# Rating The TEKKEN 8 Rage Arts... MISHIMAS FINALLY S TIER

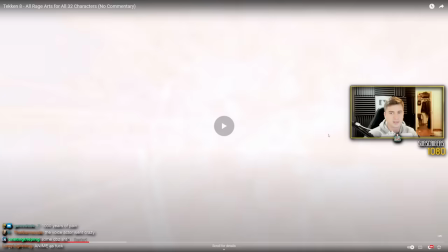8:23 and that camera like far away this is one of the best rage charts in the game in my opinion i i love it oh
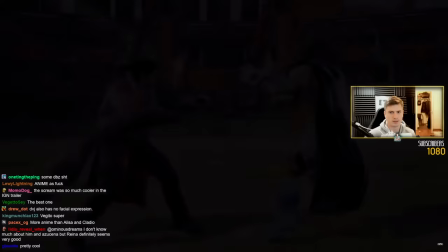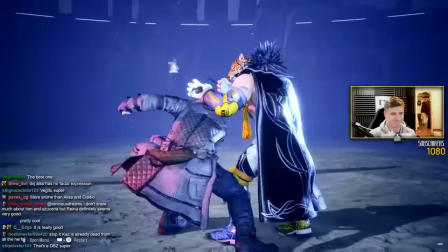8:38 and then we're going to this and
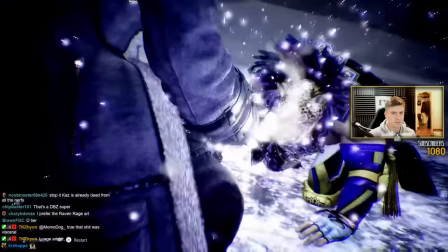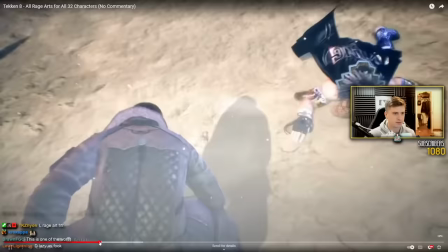8:50 that's it that's the rage art yeah
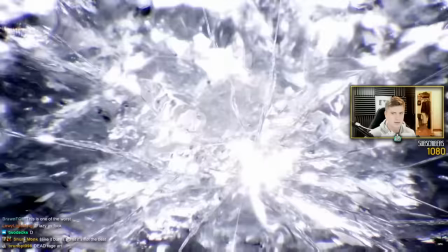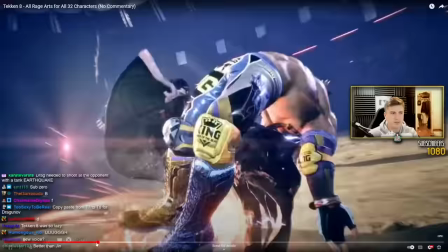9:03 i don't know i've heard some people say they like this one but to me
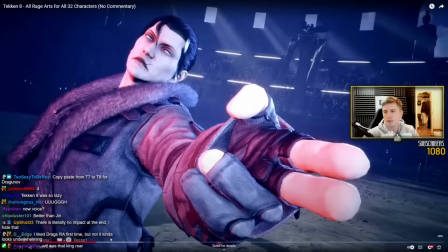9:09 it's almost like it's better in tekken 7 it's more well shot, it's more dramatic when Dragunov walks up to the opponent, you only have a close-up of his feet, and then the camera quickly switches to a close-up of Kazia looking like- uh, Kazia Dragunov looking like a psycho,
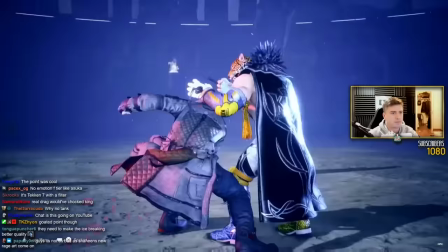9:26 and then he slams, um, but here, you have this initial sequence,
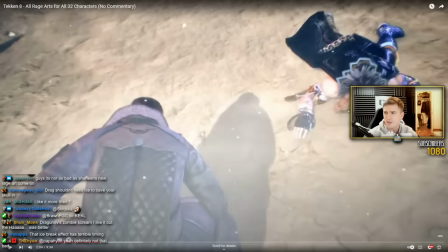9:33 kick them up while running to into the ground, but you can't really see the opponent's face or anything, it's like it's very...
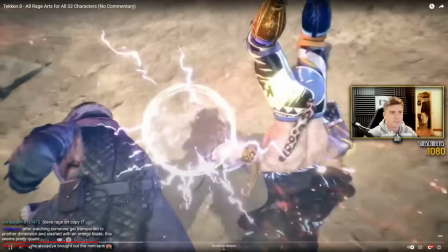9:41 I feel like this sequence should be more dramatic than it is, but Dragnav looks pretty neutral.
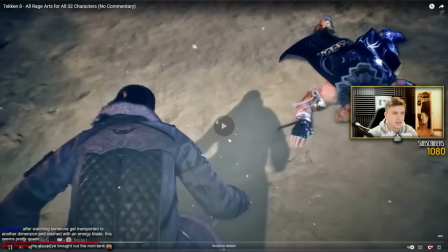9:48 Another day at the job, opponent just goes down, no face, no nothing.
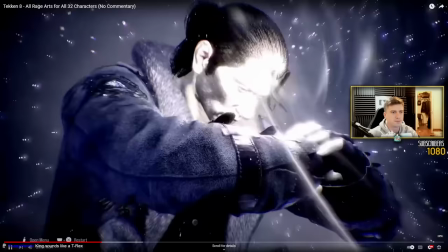9:56 Feels pretty anonymous, and then here you see from the opponent's point of view,
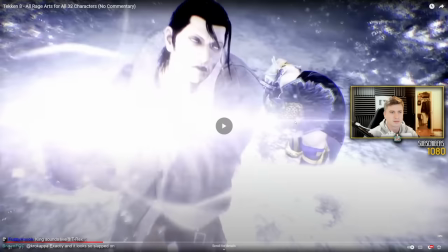10:01 but again there's not much to this.
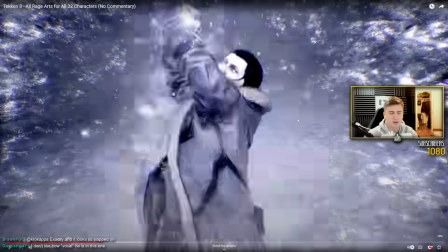10:10 I don't know, We've seen this before and it was almost better executed in Tekken 7.
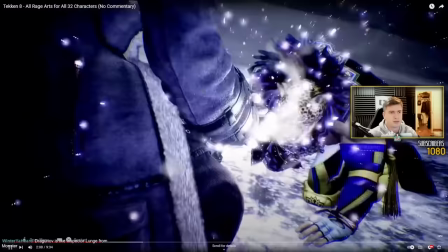10:17 There's an ice effect. There's a frost effect
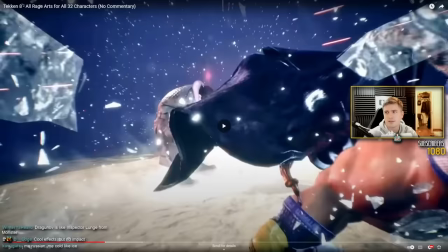10:22 But I just really dislike this this rage art
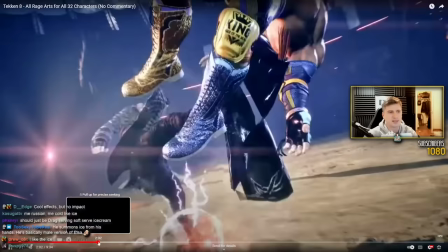10:29 I read someone saying that in this sequence
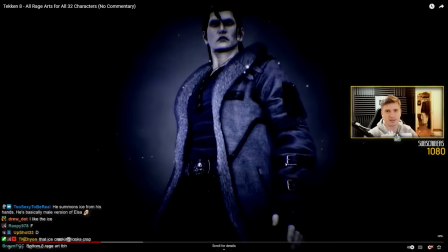10:35 Here, they expected Dragunov to point and then a tank would be there shooting at the opponent and I was like,
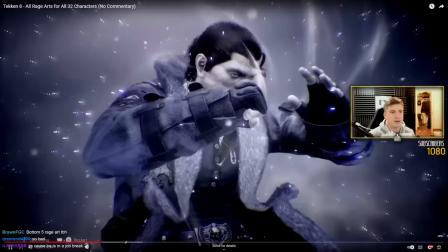10:41 well that just sounds a thousand times better than what they did.
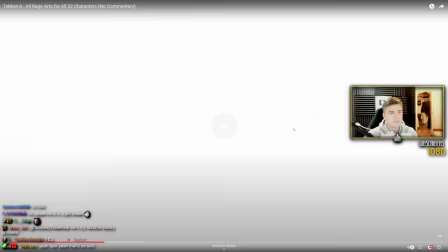10:46 So this to me is a wasted opportunity, reiterating the old rage art,
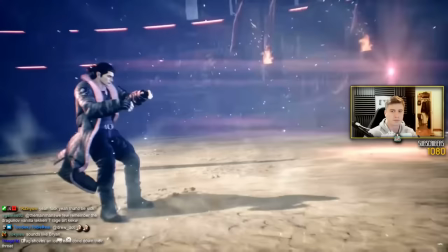10:54 but honestly almost doing it worse this is a D this is the first D for me.
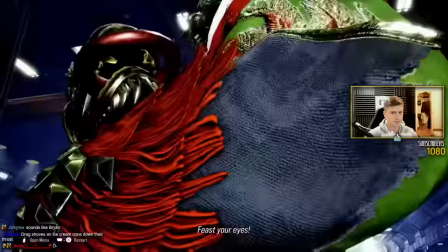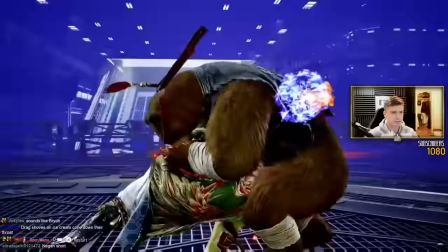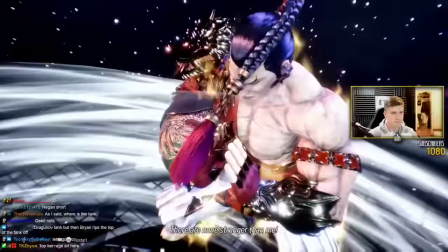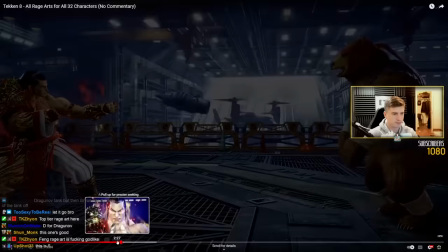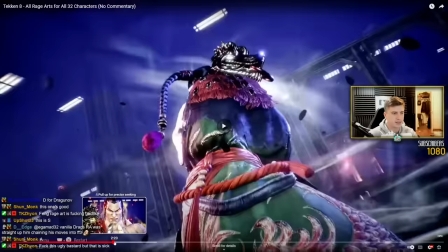11:20 What sells this for me more than anything it's just how scary
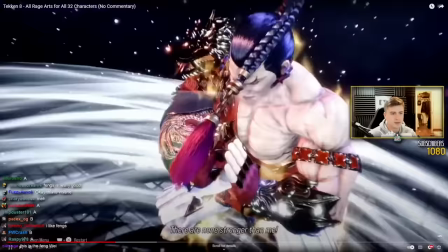11:26 Feng looks and also I love his voice he sounds so
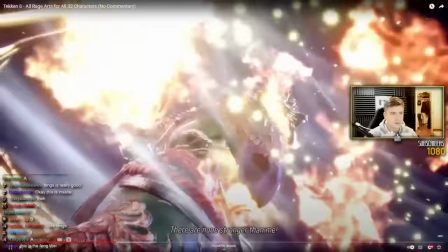11:32 fucking intimidating and
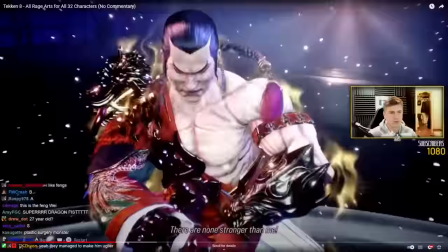11:38 also that sound effect when he slams or when he hits it now
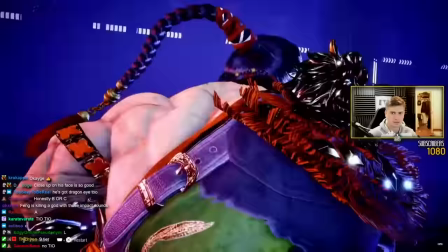11:47 what is this like divine dragon fist how
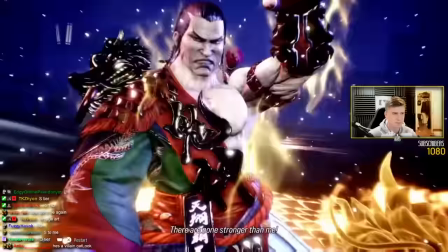11:54 old is he 26 I think I
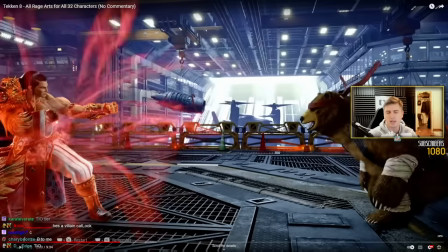12:01 really like this one but I don't know if it's on S maybe I'll put this one in A as well this